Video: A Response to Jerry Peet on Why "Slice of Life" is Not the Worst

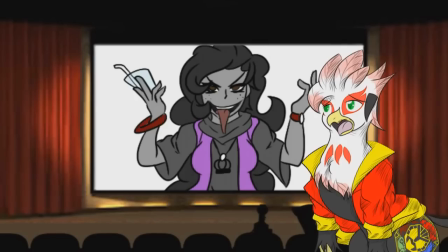(0:05) Yeah, I'm not gonna touch this guy with a 10-foot pole.
Oh, don't worry. I'm not afraid to tackle this guy.
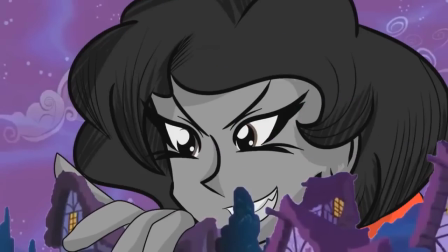(0:10)
Unless you were talking about the animation. Which, in that case, yeah, I really can't. I tried. There were only like 10 cents total I could find.
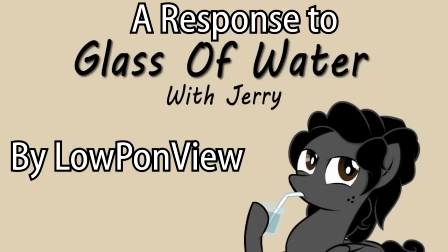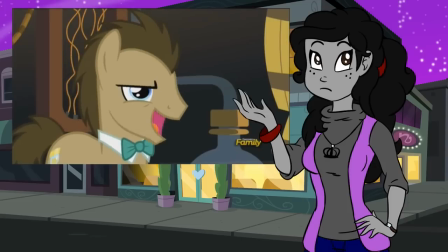(0:27)
Ah, Jerry. You and your very strong opinion about Slice of Life.
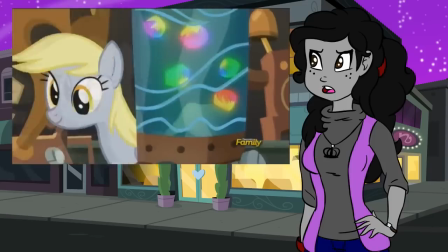(0:30)
I will be honest, I was looking forward to your opinion on this episode when it was announced and when you declared earlier that it was worse than Philly Vanilli.
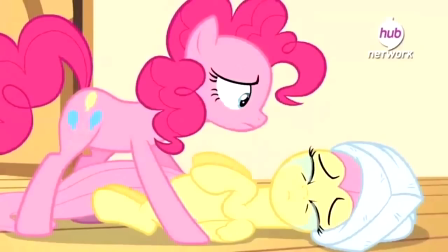(0:37)
However, while you clearly had a strong point on that episode, giving an opinion I had no problem with, your argument for why Slice of Life was worse was not so strong.
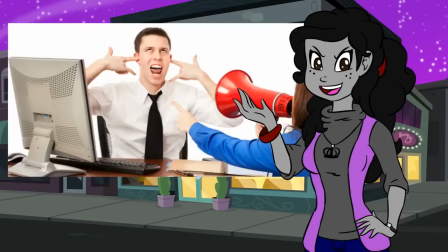(0:45)
Before I continue, I will let everyone know that I have no hatred or resentment toward the guy.
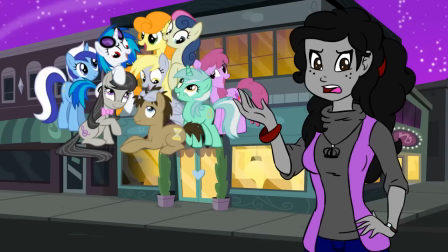(0:49)
I'm also not going to shower Slice of Life with praise because they finally gave recognition to the background characters, because I was never into the whole background character thing to begin with.
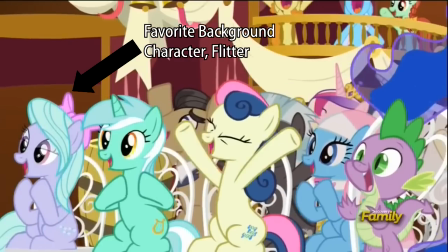(0:58)
But I'm not innocent of the whole idea either.
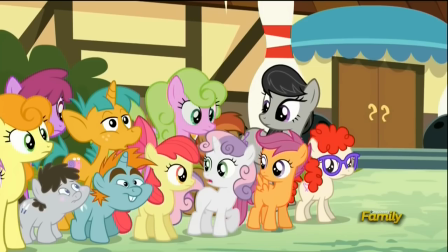(1:01)
He just needs to realize that Slice of Life actually works as a My Little Pony episode for any fan of the show, because of how the episode was structured and executed.
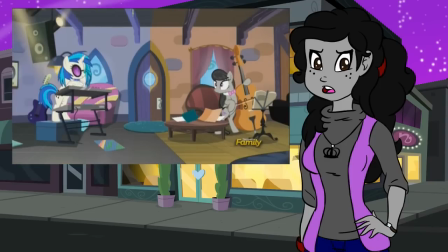(1:08) There is nothing within the show that provides any insight on these characters, and now the audience is expected to care about all of them in one go.
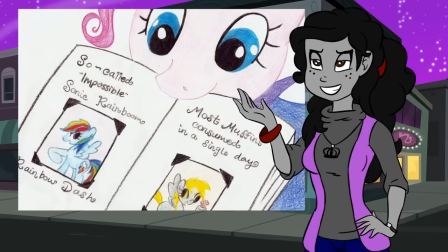(1:15)
One of Jerry's first complaints was that because they are background characters who only die-hard fans pay attention to, the episode premise is not going to appeal to casual fans.
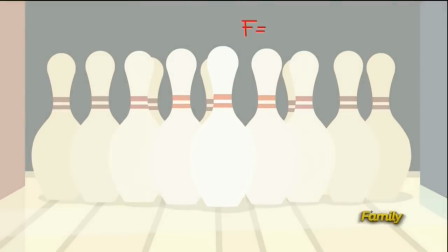(1:23)
That would be the case if the episode was just throwing fan service at the viewer's face with no explanation.
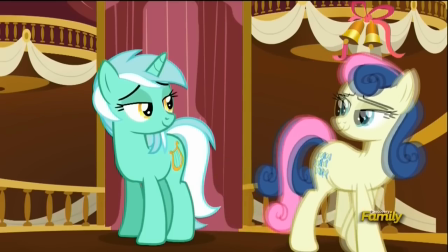(1:28)
Don't get me wrong, this episode was littered with fan service, but it was integrated into the story properly. The episode actually starts disproving his main argument.
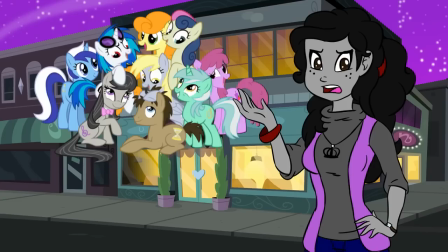(1:36) If DHX had used these characters from the start in the same way The Simpsons and Family Guy do, then this would have been different.
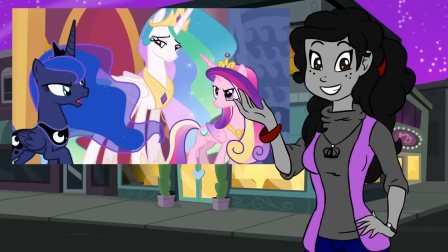(1:41) In fact, DHX already does this with characters like the Princesses, the Spa Twins, and Bulk Biceps.
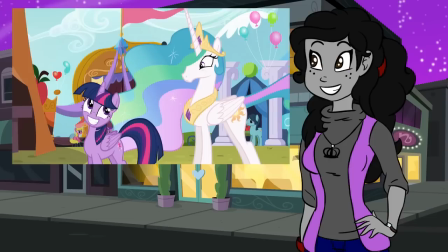(1:46) An episode about Celestia with Twilight acting in a supporting role to her? Excellent idea. This, on the other hand, did not have that kind of setup.
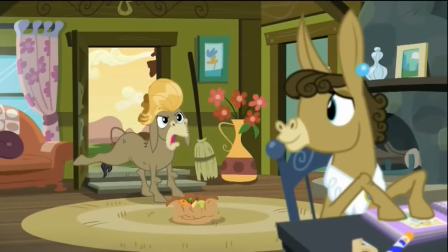(1:53)
Well, we start with Cranky and Matilda, who were introduced very properly in their own episode in Season 2.
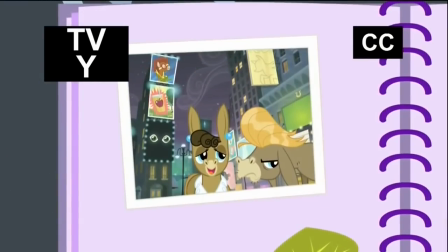(1:58)
And even the very beginning introduces their life and how they love each other very well to any viewer who hasn't even seen Friend Indeed.
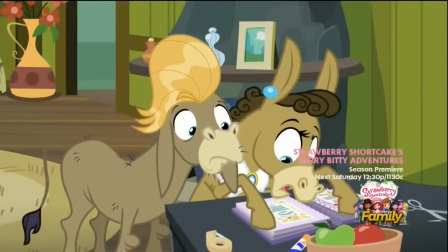(2:06)
It also introduced a conflict that the audience, as he says in his own words, can be invested in, which is a misplanned wedding.
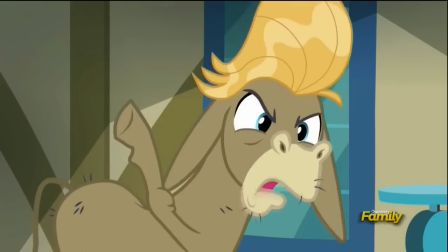(2:12)
And we've already seen how the show's first one went, so this should be interesting. And from that concept, the episode allows for the viewer to follow the lives of other ponies.
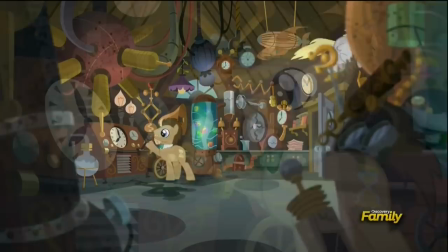(2:20)
We're not getting these random shots of, Hey doc, what are you doing today? Oh, I'm dealing with science and all things timey-wimey, but now I'm taking a break to go bowling.
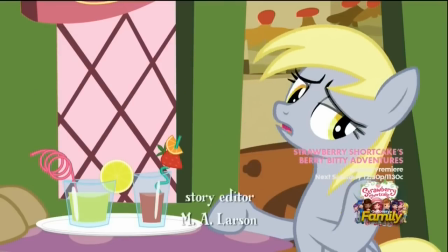(2:29)
Oh, I see. Well, I'm gonna go buy some flowers because I messed up on another order again!
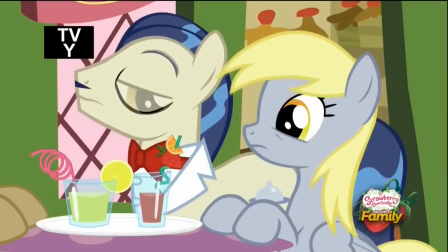(2:34)
No, there is a consistent reason why we are brought to each scene. Why is this guy talking about science?
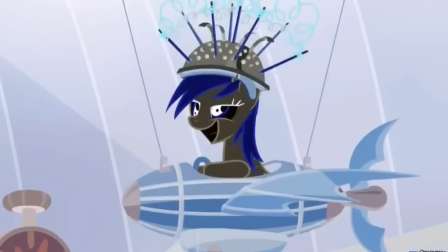(2:39)
Oh, it's because Muffins here messed up their wedding invitations and wishes she could go back in time to fix it.
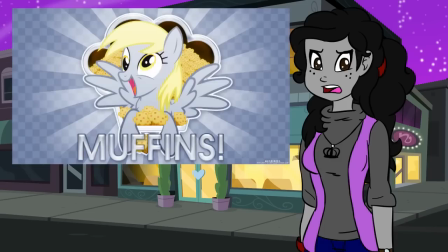(2:46)
We're not focusing on these characters because only the bronies want to. We focus on them because they are now integrated into the main plot.
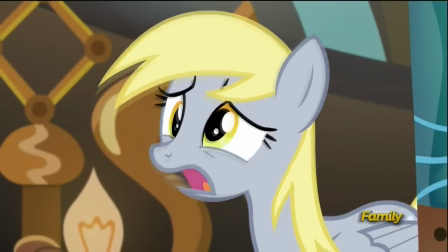(2:53)
This is used perfectly throughout the whole episode. The episode introduces each character with a tie-in to the main plot.
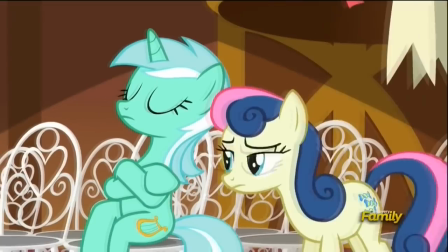(2:59)
Why Octavia? Oh, she's playing for the wedding. Why Lyra and Bonbon? Oh, they're setting up for the wedding.
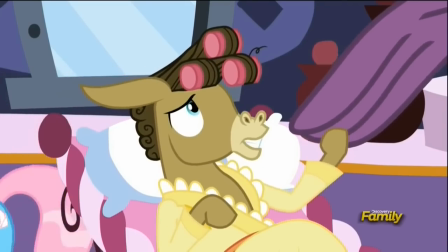(3:05)
Why Steven Magnet? Oh, he's talking to the bride and introducing himself to her and the audience.
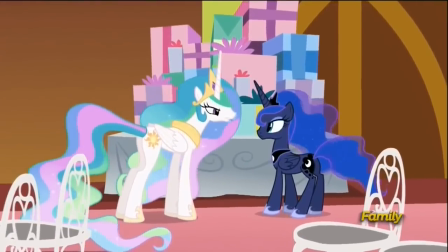(3:11)
Barely is a character just forced into an episode for no reason, other than a few of those cameos during this scene.
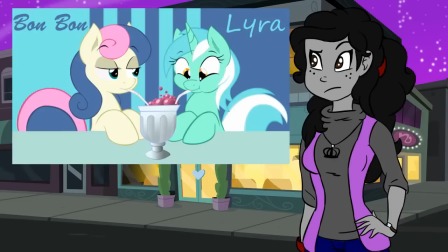(3:17)
But again, it's all while going to the wedding.
And while some characters are frequently glimpsed doing things in the background of a scene, most people don't notice it.
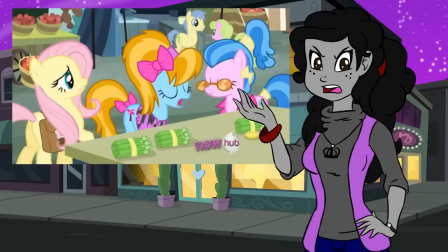(3:25) Why? There's a story that currently has your attention.
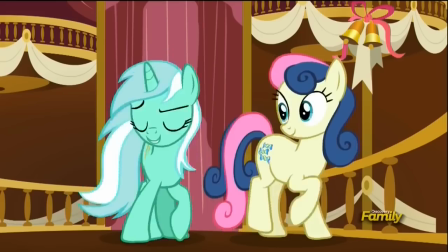(3:28)
Jerry also talks about this episode as if we were jumping from character to character, just trying to introduce them briefly, give some fan service, and then moving on.
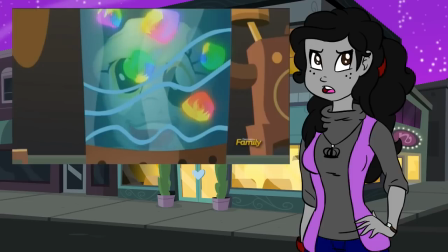(3:36)
And if it was done that way, it definitely would have confused casual viewers and made the episode unenjoyable.
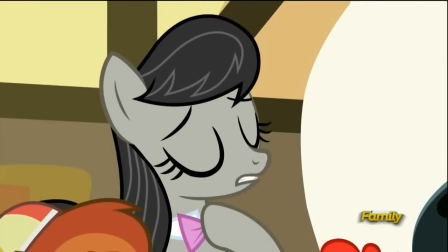(3:40)
This is not the case, as the characters are introduced with a tie-in to the main plot and then given the freedom to do whatever they want,
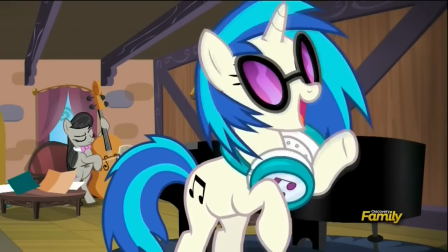(3:47)
because now we get a glimpse of their slice of life. We were properly introduced to why we're focusing on them.
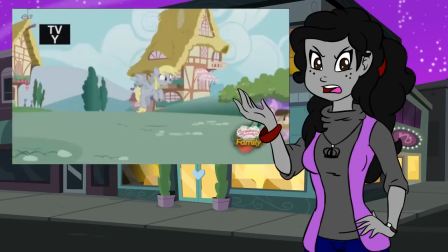(3:52) And that's how we get slice of life, supplanting Fili Vanilli as the worst episode of the series.
Now, Jerry also stated that this episode was worse than Philly Vanilli.
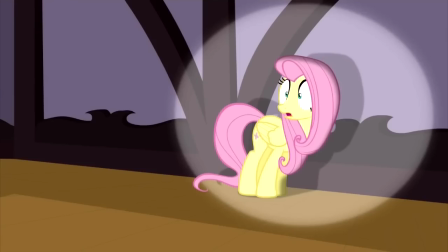(4:00)
How? He stated that Philly Vanilli is bad because it taught a tainted lesson with its character.
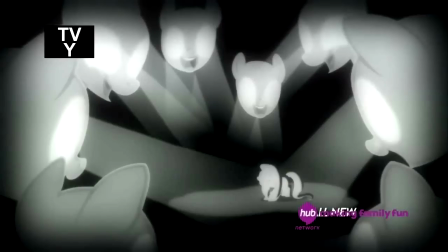(4:05)
You cannot teach a lesson to a character that he says is not mentally able to learn it and is subject to the writer's whim.